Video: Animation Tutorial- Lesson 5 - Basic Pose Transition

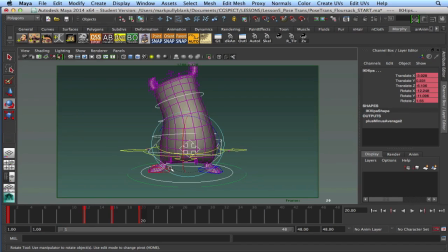Looks pretty good. Okay, now the last pose I want to do is a bit of a settle after our extreme, which our settle will look slightly like our extreme, but we'll just come down a bit from that.
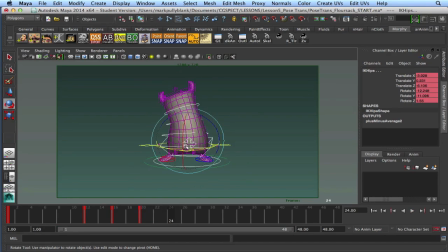So let's settle. Let's just keep it on 4s for now. That's kind of my method. I sort of keep things on 4s, and then as I go, if I want to shift things around, I can shift them around. But I look at these as poses or as drawings, and then pose them out,
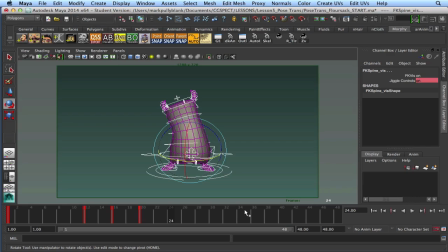and then I can shift the timing around, almost like how you would do with, well, exactly how you would do with drawings. So with everything selected, let's do a key here, and now let's just settle this guy down a little bit. So we get this little sense of
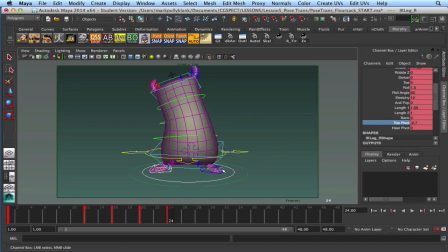overshoot and settle. So I'll just do a little bit of work on the foot. Bring those down. That's down.
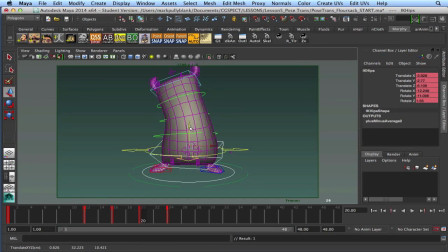I think I brought that down to get that stretch in there. Now as he falls, we can bring that back up. These translate Ys, we can now zero out because we don't need that stretch.
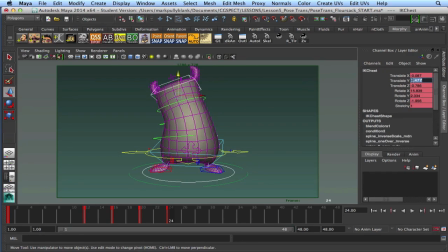Do it all the way up, just to bring them down to normal. This here, we can bring back a little bit. We can rotate it forward a little bit. I'm just bringing it
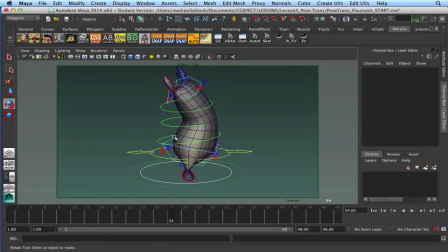back slightly, you know, just so it has somewhere to go, so it doesn't just stick at the top. So everything can come back and settle.
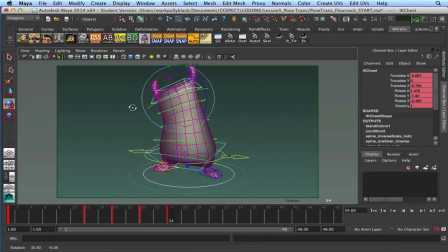Having this guy come the furthest way I think is our best bet, because that's where seemingly we feel his eyes are. Feels like we could actually come back here a little bit. We still want him to be excited and to be up.
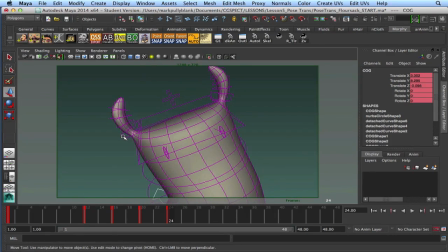Roll these ears down a little.
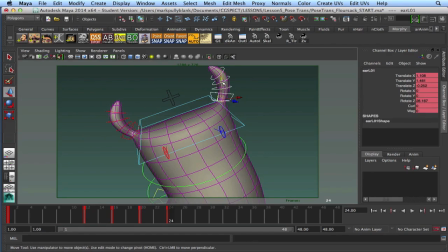Like that. Roll these out somewhat so they feel a bit more relaxed.
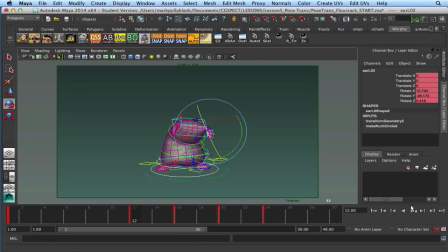So now, let's just bring this down here to frame 30 again. We can see our pose transition.
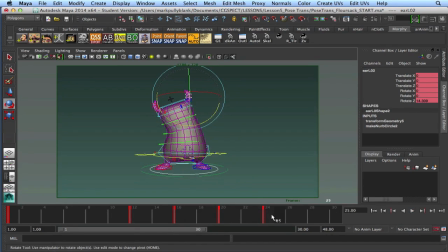Seems a little bit high maybe at the end, but that's okay. We'll go through this thing and clean it up. This is our first blocking pass. You can see we now have 1, and this is the same pose. So we have 1, 2, 3, 4 poses, and we're already getting quite a bit out of those 4 poses.
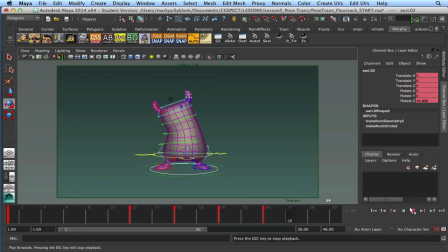If we play it, we can see what's happening with our character. Now, as we go in and look at how to get between these poses, because there's 4 frames between each pose, we see how we get between these poses. We can start to clean it up a little bit and walk through how we would use the graph editor and how that's going to actually change our animation,
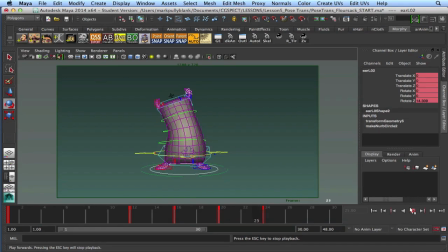and maybe even play with the timing a little bit. And that will be in our next video. All right, stay tuned. All right, so now here we go. We got our main poses here.
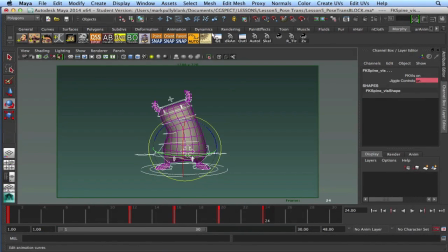We got our 1, 2, 3, 4 poses. Now, a couple of things I do is I'll spline this.